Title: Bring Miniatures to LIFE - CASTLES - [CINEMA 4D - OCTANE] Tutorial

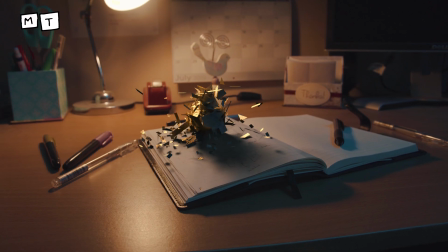What is going on guys? It is your boy McAteer here and today we're going to talk about this effect and how I kind of created it in Cinema 4D.
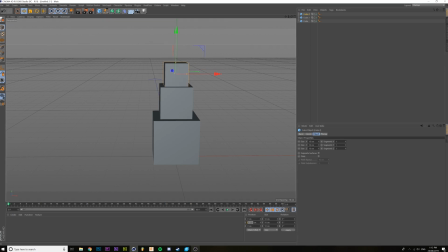Now the first step is actually just to create the object. I don't know what came into me. I thought a castle would look cool on top of a book.
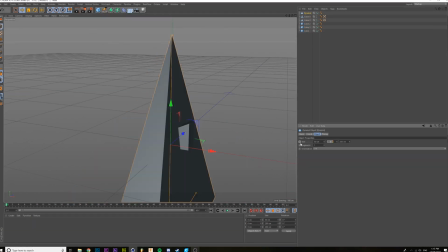You know, kind of like a mystical kind of feel.
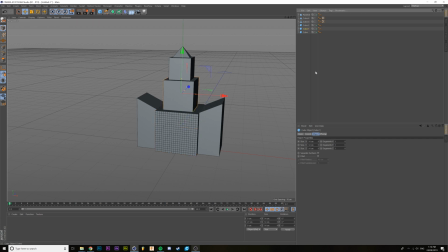and make sure that you also increase the segments on each of the objects that way when you blow it up using the explosion tag it'll kind of you know make smaller pieces rather than larger surfaces
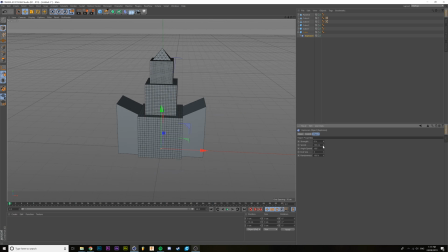and we have all these settings the strength is pretty much what it sounds like it's the thing you keyframe the speed is just how fast it goes out and the angle speeds kind of the randomness of you know the things very helpful yeah so just keyframe the position over time
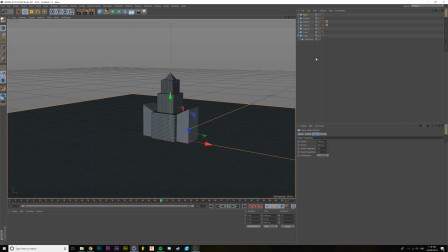now in order to get it to kind of rise out of the book I kind of key frame the position of the cube and pushed it
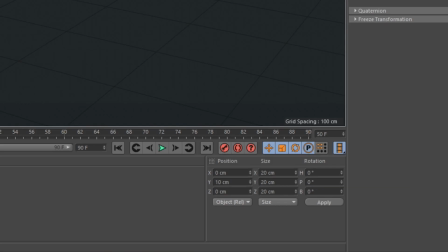down that way you can kind of see it kind of form up and come through the book in a way well that's at least what I was
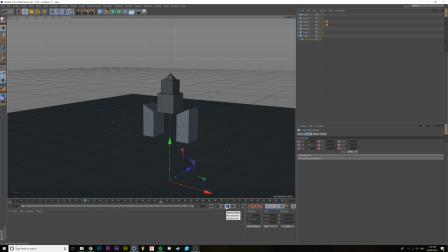aiming for and yeah it looks pretty cool in
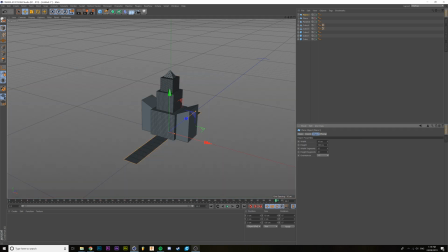order to create the debris I just used another plane and put an explosion modifier on there and literally just key frames it halfway through and in order to make it rotate I did what you'd expect I just rotated the whole you know the whole platform or the whole I know debris and this
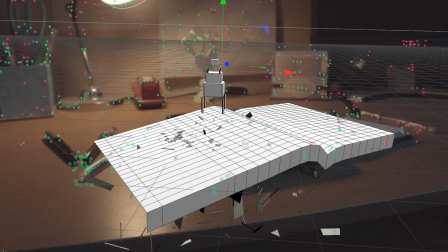is what it kind of looks like all done I know I used the book as a shadow catcher for the shadows of the materials
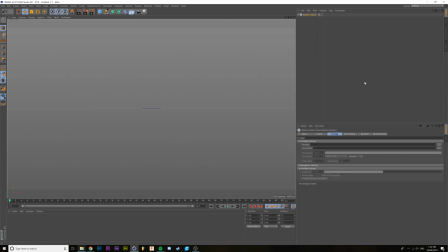you may want to do that as well now we can get into motion tracking I've already made a you know a tutorial about how to do motion tracking in
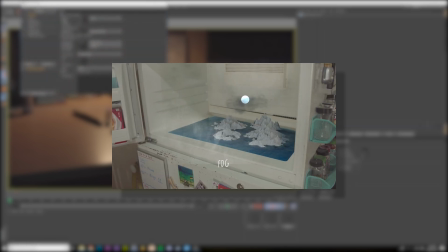one of my other videos so I'd recommend you watch that it's relatively self-explanatory the only thing you may have to change it's just if you don't have a good
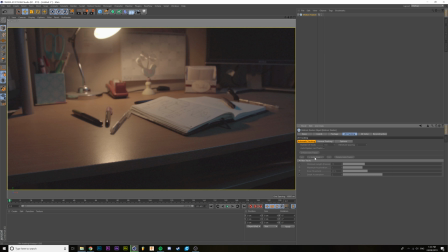tracking you know tracking points you may need to add in some manual tracks and do it yourself and voila tracking points and yeah
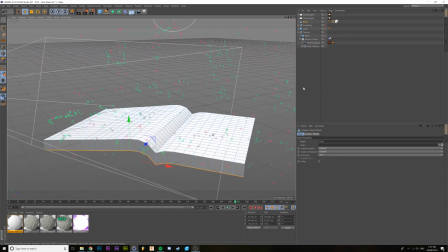i also did create a book in 3d space that way it had something to or had the objects had something to kind of come through now
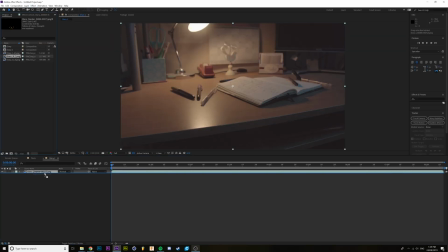we can jump into after effects and pretty much put the whole thing together and this is the simplest part i did have to mask some areas of
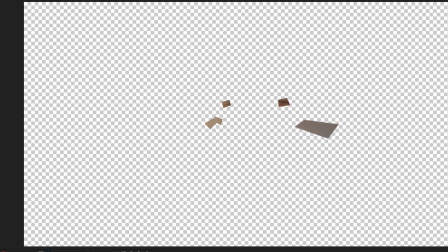the book where the little pieces were showing before the whole thing came out but other than that it worked pretty well you can also add some smoke
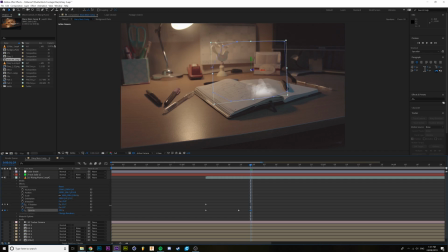if you like i turned down the opacity a lot so you can't really see it um yeah and other than that just add a color grade
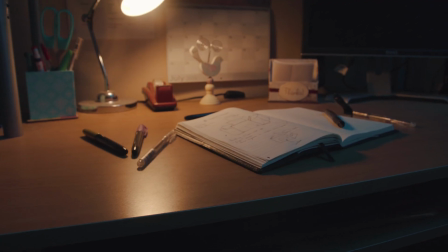make sure that you color correct all your objects and it's done a really simple effect.